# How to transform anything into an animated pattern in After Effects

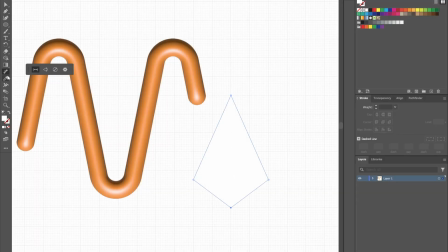8:18 I want to repeat this frame animation process on Illustrator a second time to create a leaf that seems to rotate on itself.
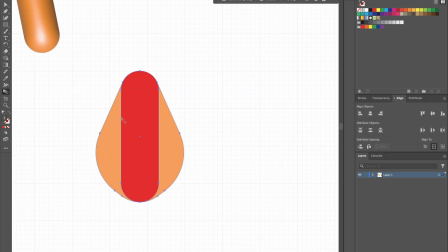8:30 So again, blend tool, recolor and set all the layers.
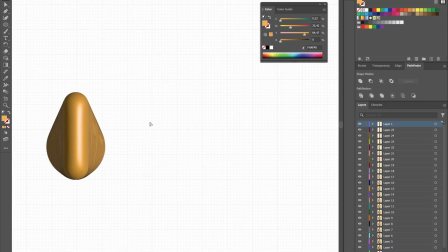8:40 And I also want one flower to put on the top of the branch.
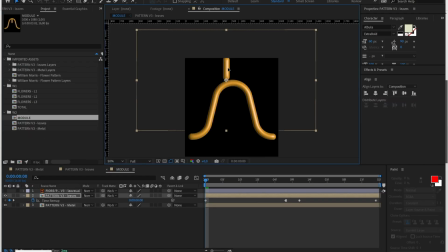8:46 Okay, now I can import these new two elements inside After Effects. I need to coordinate them with the movement of my waving branch, so it's just some keyframe on the position and the rotation.
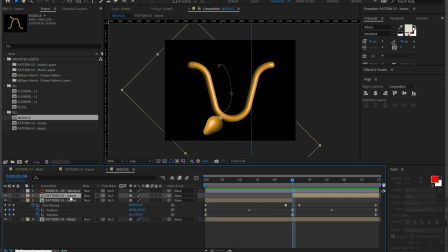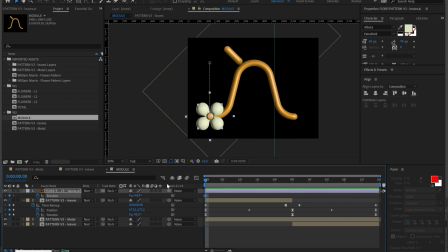9:08 Before, we used the system of cutting vertically, pre-composing and then cutting horizontally.
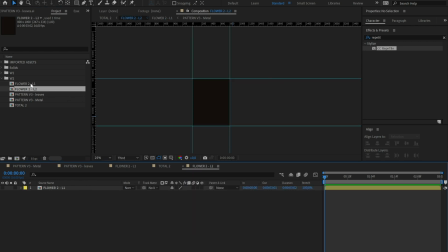9:14 That was just to understand the principle of creating the base module of the pattern, but now I want to use an easier and quicker method. We can just move the subject to the side and then use the anchor point tool to set a spatial reference in the corner of the composition.
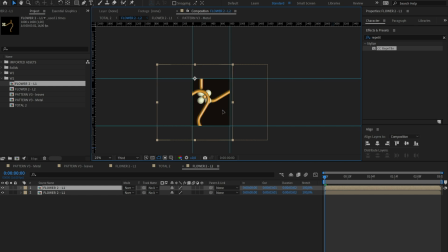9:33 Then we can duplicate it and repeat it on the opposite horizontal side, using the anchor tool as a guide to hit the right position. Now that the subject is modular horizontally, we can duplicate the two layers again
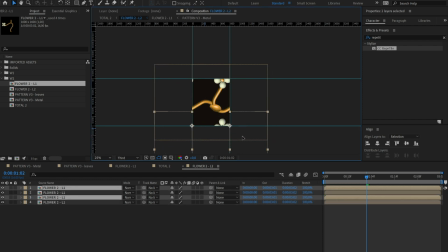9:49 and move them also to the opposite vertical side. If the composition is too narrow, is it possible that the halves touch the border on both sides? So that will create a cut in the pattern. And to solve this, we can simply move the anchor point,
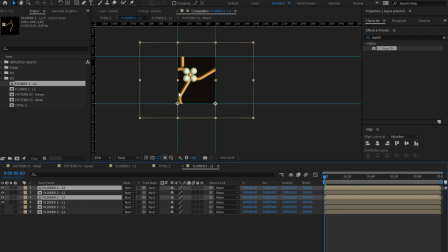10:09 duplicate it again, and move it again back to the other side. And we will simply have a double overlap. If we go to our main composition where we have the base module repeated, we see that it works,
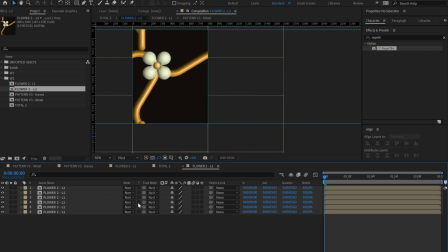10:22 but this module is way too simple, and the repetition is very clearly a boring 2-axis grid. To fix that and create more complexity, we can just get back into our module,
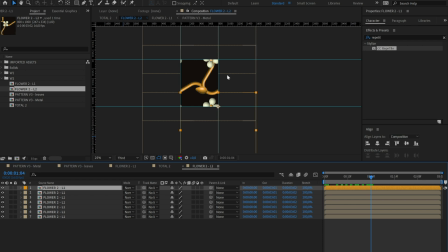10:34 duplicate the subject to create a second layer with a different position, for example, to push a more diagonal composition.
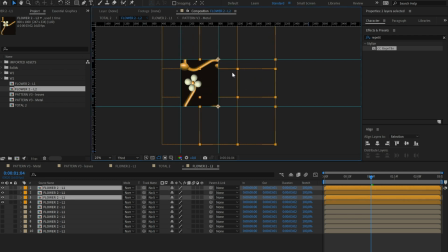10:50 So we just repeat the process and duplicate, move to the opposite vertical side, duplicate them both, and move them to the opposite horizontal side. Again, the comp is too narrow and one of our halves touch also the opposite corner,
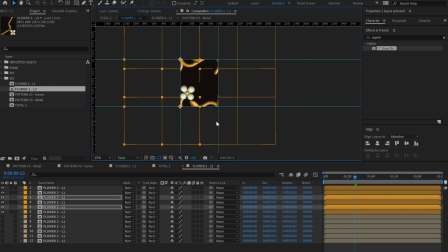11:06 so we just need to move the anchor point, duplicate it again, and move them back to the opposite side. Okay, now the pattern is way more visually interesting, but I also want a little bit more of movement variation,
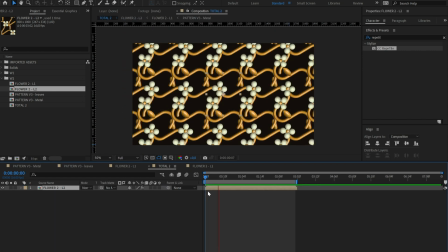11:22 so I'll just offset a little bit the second group of layers to have them move slightly after the first. Thanks very much for watching the video. Thanks to Motion Array for sponsoring it. Please check the link in the description to save $50 on your annual Motion Array subscription. Also, subscribe to the channel and please let me know in the comments if there's some topic you would like to see a video about. Thank you very much again and bye.